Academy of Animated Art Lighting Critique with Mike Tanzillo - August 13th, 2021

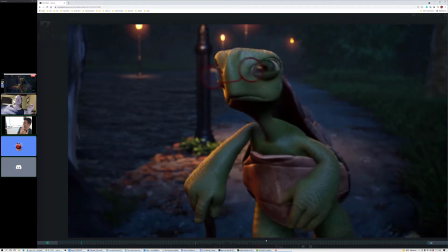(4:16)
Yay. Great job, Gloria. Great job. Ruby got her microphone working today just for this moment.
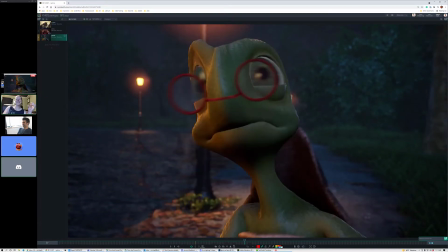(4:22)
Just for the moment to clap. Yeah. I fixed the microphone. I broke the video.
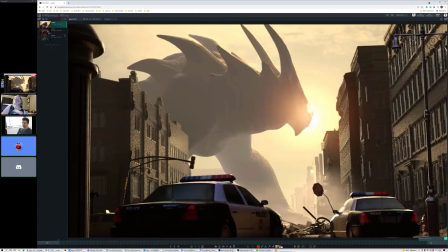(4:26)
That's right. You're gonna be like me. You're gonna have like multiple setups here. You're just gonna be staring not at the camera when you're doing stuff.
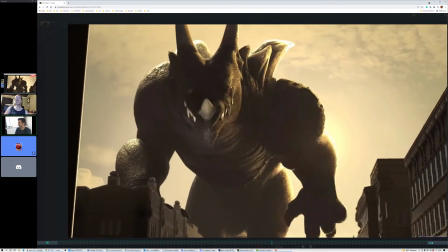(4:35)
By the way, I just had a friend yell at me from my setup the other day because I met him for a call and he was like, "Why don't you look at me?"
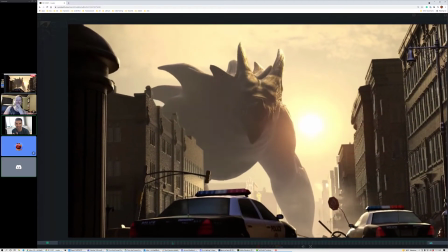(4:44)
I was like, "Oh, sorry. Hi, how you doing? My camera's over here. My screen and everything's over here.
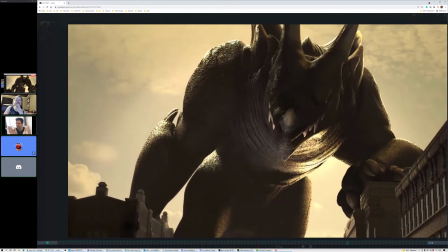(4:48)
It's so good to see you guys." I'm gonna get better about that.
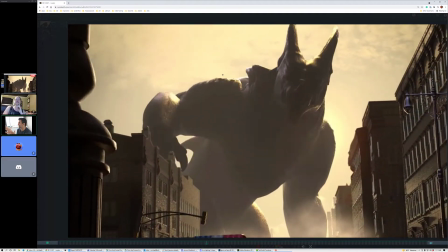(4:54)
He's like one of those like honest friends that you have that tells you the things that you need to hear sometimes. It's great.
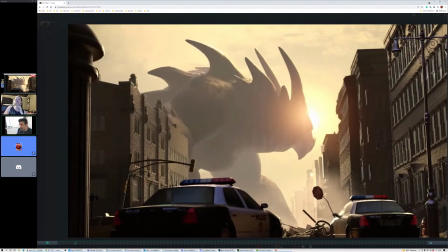(4:58)
Anyway. Okay, so for this one, We still have the tracking issue with the sky.
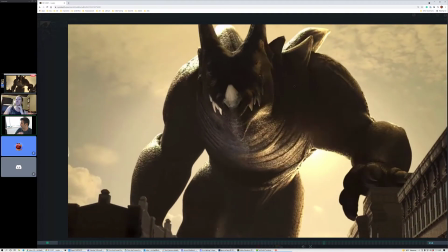(5:05)
That's always going to be a problem with just kind of like the feel of the shot.
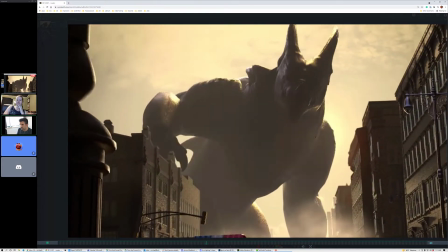(5:10)
But ignoring that for now, building looks better. I think the monster looks better too.
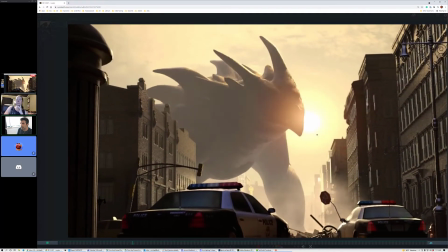(5:18)
Yeah, he does. There's like you've got a lot more. There's more like bumpy detail on the skin.
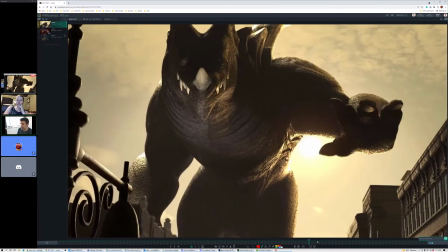(5:25)
I think this time around, especially like I especially see it like in here.
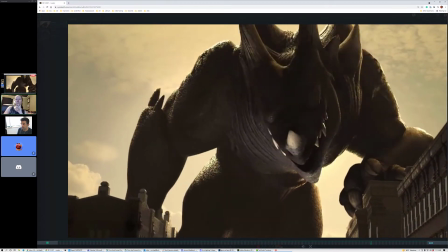(5:30)
And there's more light in the shadows because in the last version that the stomach was a lot darker.
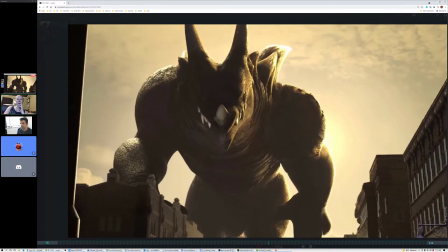(5:37)
Yeah. This version it looks better because it looks like it's interacting with the sun better. Yeah. My only.
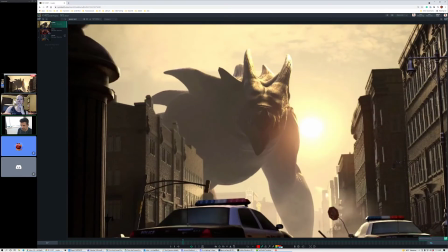(5:43)
Let's see. I'm checking the black points on the because that was a thing. Yeah, that looks a lot better.
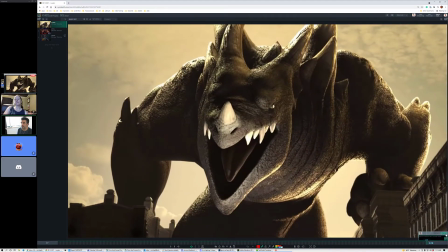(5:51)
The only thing that I'm thinking that I'm not. I want to feel a little more.
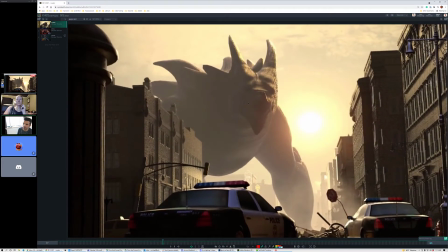(5:57)
I want to feel the sun. It's hinted at his screen right side here, but the second he makes this pivot, like.
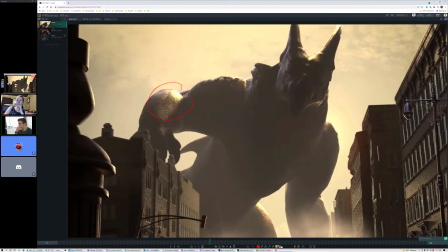(6:06)
I guess it makes sense that his arm over here would be this bright because the sun would kind of creep over. It's just like, I guess it's because it's directly behind him at this point.
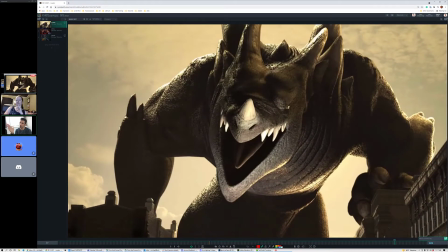(6:19)
I want to see the sun a little bit, like always kind of favored to his screen right side because it is kind of over there.
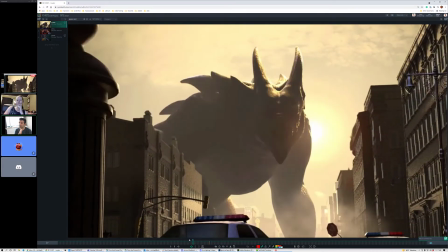(6:26)
And I'm not talking about like on the environment itself, just on him.
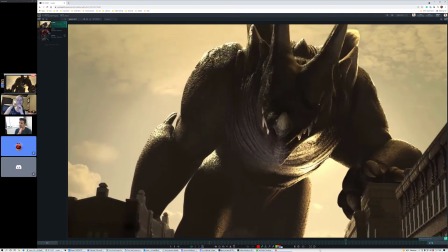(6:30)
And then the other thing is like there is this kind of, there is this light that shines on him at the end, which I think is great.
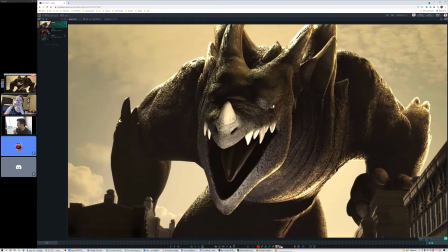(6:38)
It just needs some motivation. Like I'm just as an audience, I just don't know what it is. Like I don't know what's causing this light. Like is it a spotlight coming up from underneath?
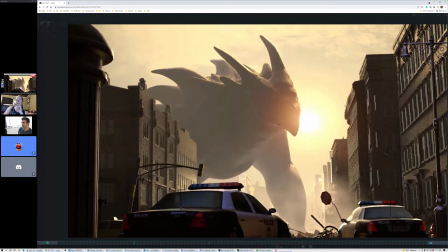(6:51)
Is it because I don't basically there's no indication of that in any other part of the shot.
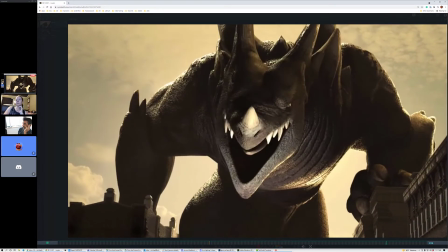(6:57)
So it just kind of comes a little bit out of nowhere.
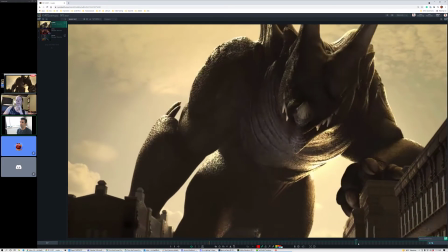(7:03)
And that it also turns up, like it doesn't feel like he's getting closer to something static.
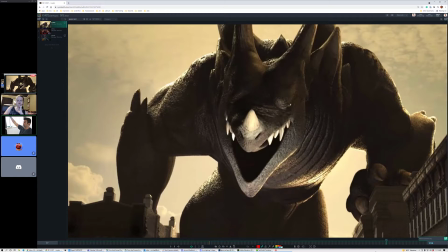(7:09)
It looks like it's something that's focusing and getting brighter, which makes me think it's like I said, like a spotlight or something.
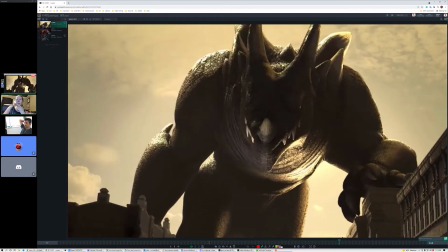(7:15)
Yeah, the only thing I'm seeing that it could be is maybe like a street light, but there's no way that would be that bright.
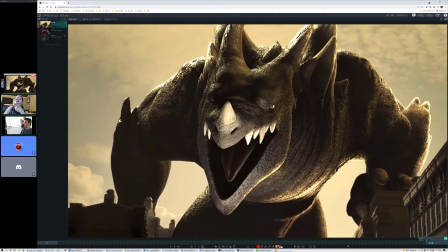(7:21)
Right. Yeah, totally.
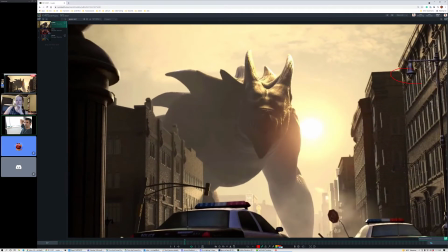(7:23)
And it's like if there was a street light that would like we're also seeing street lights that aren't on, so our brain's like, oh, the street lights are off. So
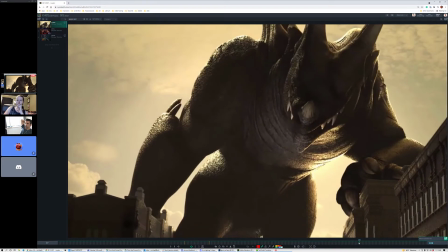(7:31)
I think it and it's also much like I could believe that it's
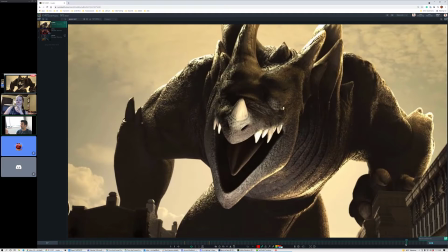(7:39)
bounce light from the sun on the street if it was a couple things, if it was softer and if it was warmer and it was a little less intense.
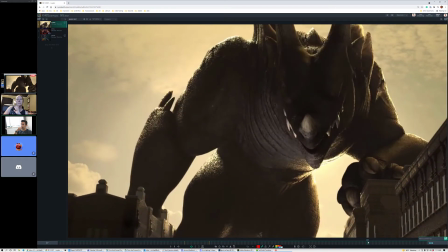(7:46)
And then I think that this let's call it this chunkiness on the skin is good.
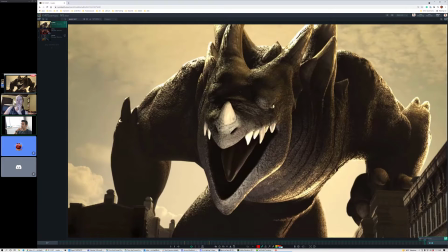(7:56)
But it gets a little repetitive in that it's the same on his shoulders, on his chest, on his lips, on his neck, on his nose. Like I would basically keep, if it was me, I would keep it here on his back.
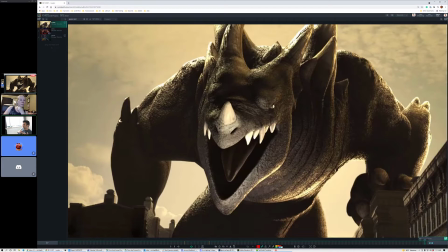(8:15)
I would, because the bellies of reptiles could be, I don't know why I know this, like are a little bit smoother, I think, in my head. I've been looking at a lot of animal books with my kids.
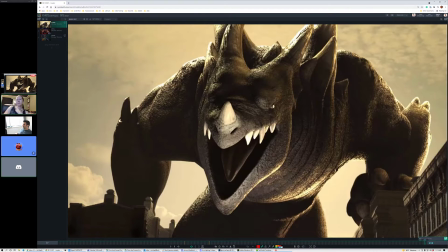(8:25)
And I think they can be. Right? I used to write, like I think it's like they're usually smoother. I'm thinking like because their bellies are a little smoother, so I think the belly would be a little smoother, and then like the face would be a little bit smoother, at least around like the lips. I don't know if lizards have lips. Racking my brain. They have cute little lips.
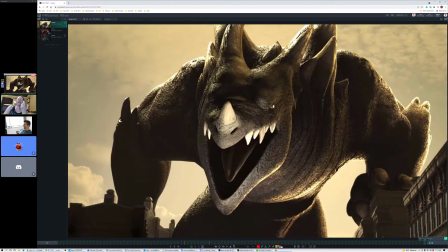(8:44)
Yeah, Depending on the lizard. I used to have leopard geckos. So. Oh yes, there it is. I was going through the Rolodex of images of lizards in my brain. And trying to like, I guess I've never. Their lips are just like a blurry thing because I've never paid attention. Mm-hmm.
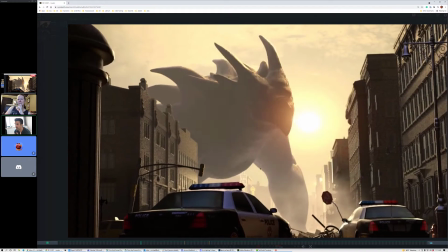(9:00)
Yeah, but I think, I think the core feeling of the shot is there.
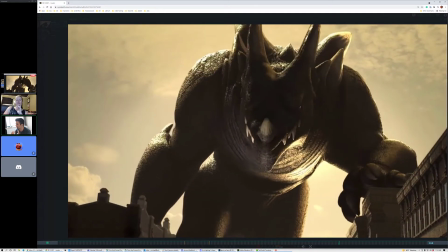(9:07)
What we're talking about is dialing in some specifics though, because this is looking really good.
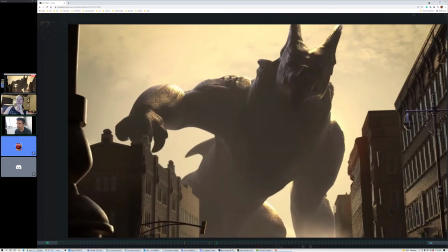(9:11)
And I love the glimmer of the eye that kind of pops up throughout because it's like darkness, a little bit, glimmer of the eye.
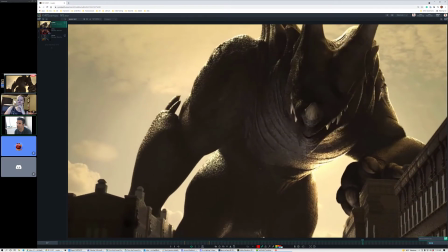(9:19)
Like the glimmer of the eye picks up even back here. And you can see that before you see many of the details of his face, and I think that's really cool.
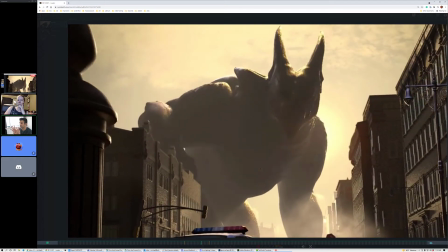(9:29)
But yeah, it's just kind of massaging these values.
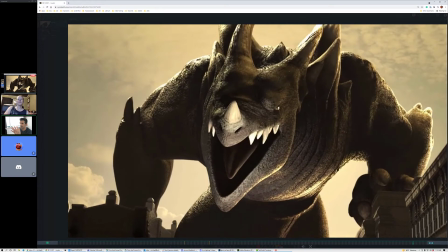(9:32)
So again, keep the key light on the screen right side, and then balance this light at the end a little bit more, or give it some sort of motivation from something.
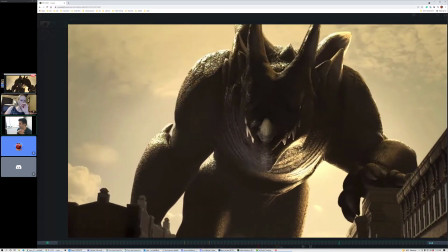(9:40)
So, any other thoughts on this before we move on? And then see if you can get that sky tracking to work.
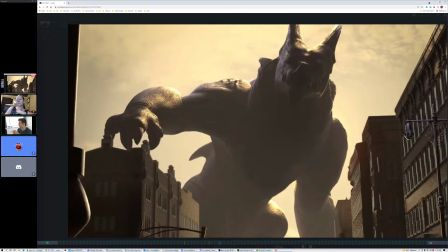(9:46)
I do a 2D sky track in the lighting for animation class. You can check that in the compositing.
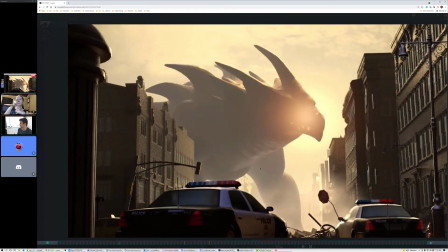(9:52)
I think it's in the composite. It must be in the compositing section because I did it in the composite. But it's the same basic idea.
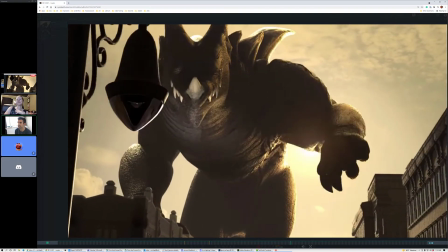(9:59)
You'll just need to
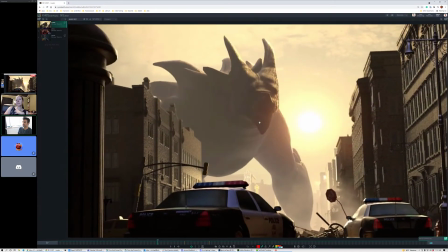(10:03)
The thing is, though, is that if this frame is the entirety of the sky that you're using, that's going to be problematic because what it looks to do is to take it and lock it and move it. And if there's no pixels up above, then there'll be nothing for it to move on to.
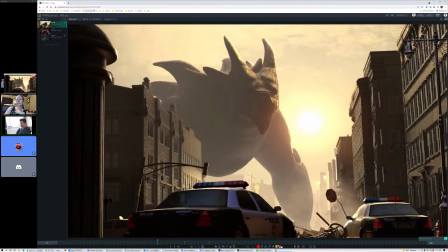(10:19)
So you might just have to create something or find a different actual sky plate. But if I was you, I would try and extend this somehow because I think this looks really good.
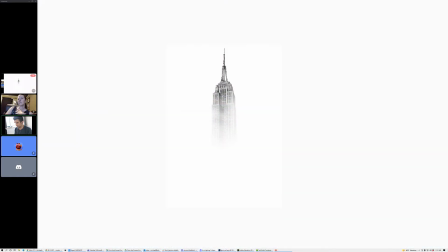(10:30)
Okay, next up, let's find her. Yep. All right, cool.
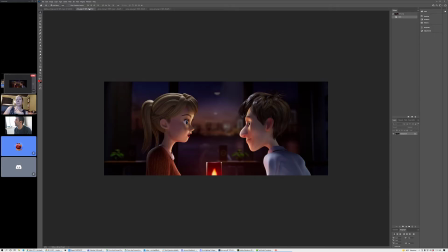(10:35)
So we've got Chris and Mercy, and Ruby had one too. Ruby, you were... Why did I not... Let's see. I think I saved yours in the wrong spot.
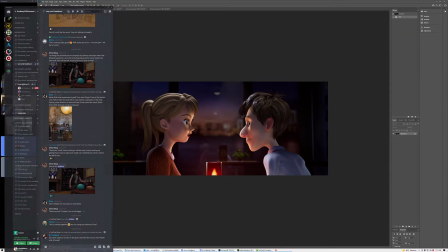(10:46)
Let's find it real quick. Did you get my animation, Mike?
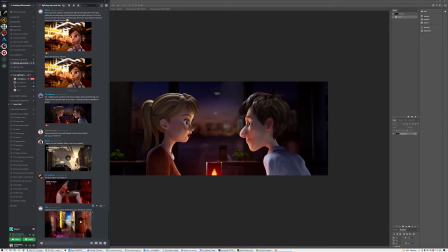(10:51)
I did. I think... Man, I screwed up today. Let's see. Where did I put this? That's fine.
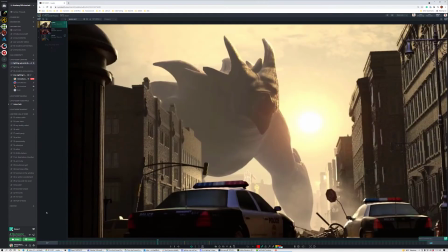(10:56)
It's there. I grabbed Chris's by mistake. There it is. That's why. Let me load this real quick. Oh, and Ruby, your updated version looks really good. There's your critique, Ruby.
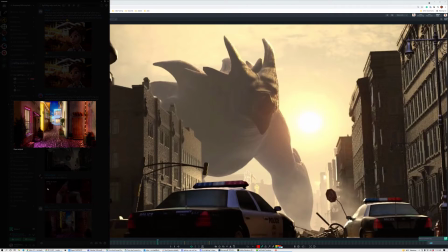(11:08)
I'm looking at it on my computer screen. Done and done, Ruby. There's your critique. All right.
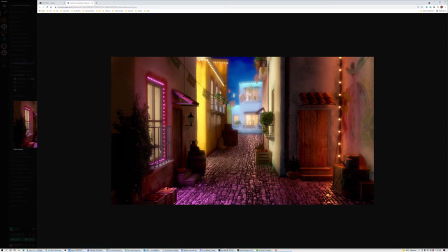(11:15)
Get this too.
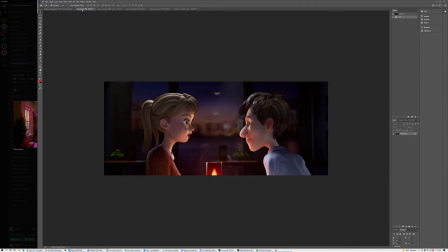(11:20)
All right. I think I tell you what, we'll do Kat, if it's okay, just while you're just loading, we'll do Chris and Ruby. Yeah, okay. Sorry. No worries. Chris. Okay. This is
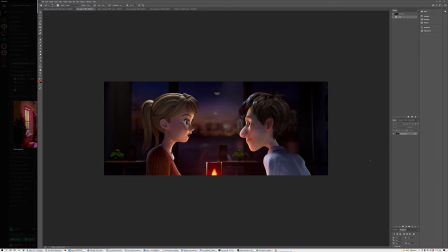(11:37)
looking very good. I think his hair feels a little metallic to me. Like right up here, it feels a little cool. Yeah, it feels a little cool metallic. I think both of the top of their heads should be, because like this light coming down is like a tungsten warmer light.
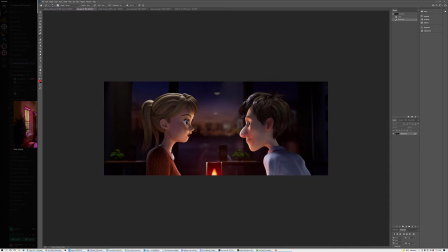(11:55)
So I think we should get a little bit of that warmth in their hair a little bit. And because it's less about it being the skylight and more about it being the top down incandescent bulbs. His shirt looks really good. I like that we're getting a little bit of tops of these. Menu there. Reflections there.
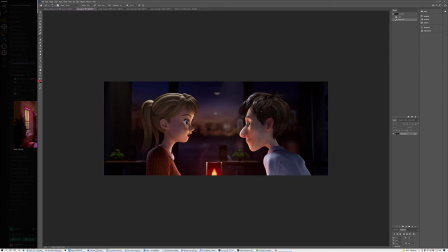(12:19)
I'm just looking now at their fill values. I wonder if we can't, because they're inside and again it's kind of surrounded by all this warmth. I wonder if we can't warm them up a little bit on their fill side. Let's see. Let's just see.